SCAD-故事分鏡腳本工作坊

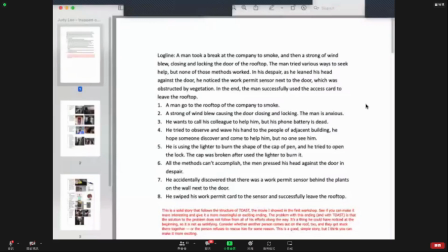60:01 He tries various ways to escape, and in despair, after giving up on getting the door open, he leans his head against the door and he notices a sensor hidden behind a plant,
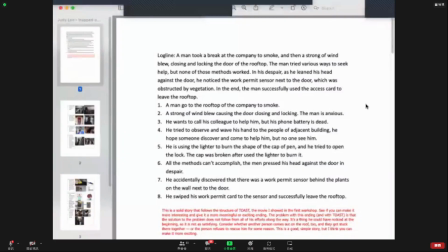60:14 and he uses his access card to leave the rooftop. Okay, so this is basically the same story as Toast, right? Which I showed in the first class, where man is trying to do something simple, in that case, make toast, in this case, get a door open, and he tries everything till he discovers there was a simple solution.
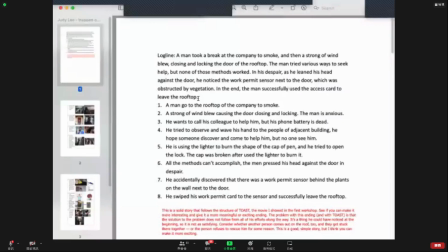60:33 So it's a good structure. He goes onto the roof to smoke, wind blows, shutting the door. He tries to call a colleague to help him, but his phone battery is dead.
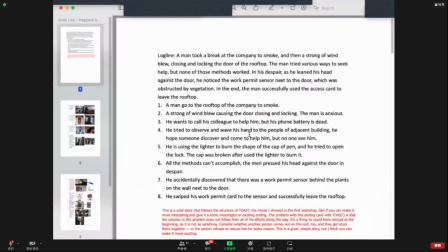60:48 He tries to wave at people in the next building. Nobody sees him. I like this one. He uses a lighter. This is actually directly from Toast. He uses a lighter to burn a pen cap to open the lock. So in a way, you've kind of traced Toast, but just with a different situation.
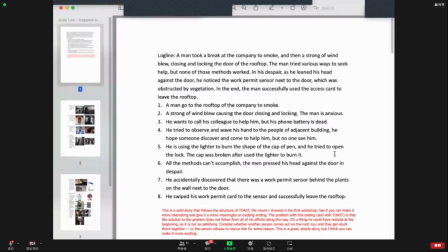61:07 It's totally okay. He fails until he gives up and then finds the sensor. All right. So I think that this movie and Toast have a little problem,
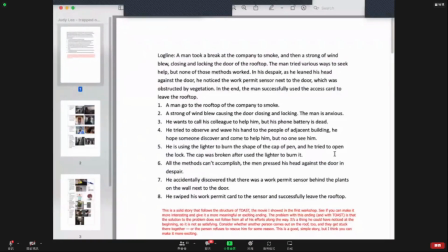61:22 which is that the solution to the problem, the climax of the movie, where the character solves his problem, doesn't come from anything he did before. And it's really something that he could have discovered at the beginning of the movie,
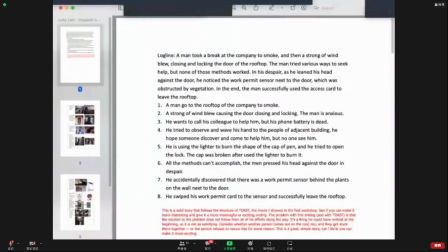61:39 which makes it a little bit random chance that he solves the problem when he does. A better story is one that builds and things change for the character, and by the end, the outcome is different because of what came before.
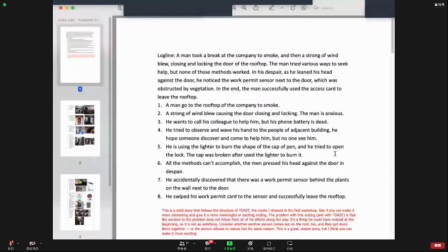61:58 So think of the movie I showed, Black Hole. Each thing the character does once he discovers the magic hole builds on the previous thing. And at any point, the outcome could have been different, but it leads inevitably toward him being trapped in a safe because of his greed.
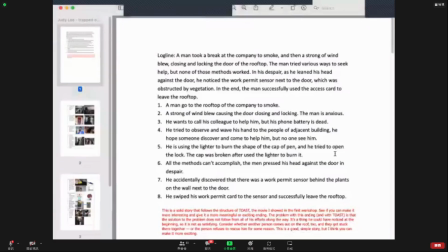62:16 So I would consider, like, take this basic story, man trapped on a roof. It's great. Introduce another character. Okay, forget about Toast. Don't model it on Toast anymore. Introduce another character. What if somebody else comes out on that roof?
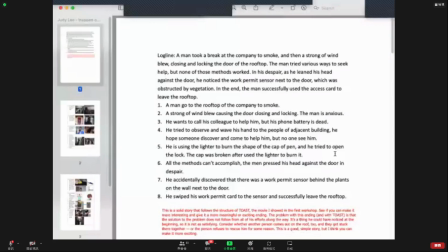62:35 Now there's a lot of possibilities. The other person could close the door, not realizing, or like let go of the door, not realizing it's going to blow shut, and now they're both trapped out there. The other person could have a feud with the man and not want to let him off the roof.
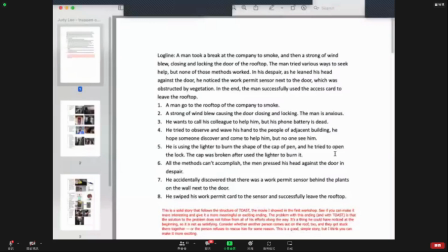62:53 The other person could want something from the man, some kind of conflict. Or if they both get locked out of there, some kind of solution that becomes possible because there's two of them that would not have been possible if there was one of them.
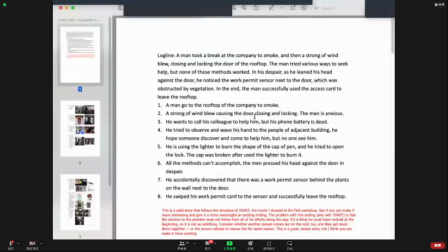63:08 Like when he calls, here's a moment that I think is a little weak in this script, is he tries to call his colleague, but the phone battery is dead. Okay, that's very convenient for the writer because he's already trapped on a roof. What are the odds his phone is also dead in the middle of a workday?
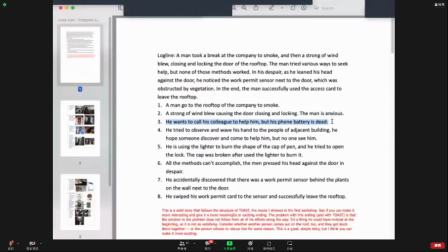63:27 What if instead he calls his friend to come let him in? That friend comes out and the door blows shut. Now they're both trapped. And it's funny and ironic because the person who came to rescue him also gets trapped.
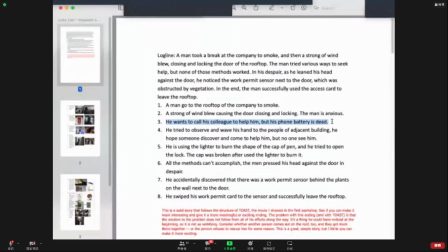63:42 Maybe they try to call somebody else and say they're trapped on the roof, but that person wants something, blackmails them to give them something before he'll let them out. You see how if you let them use the phone, maybe there's more possibilities for a more entertaining, interesting story.
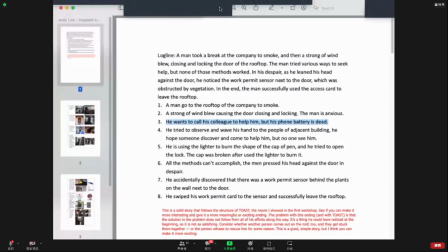64:03 Okay, Judy, any questions for me based on that feedback?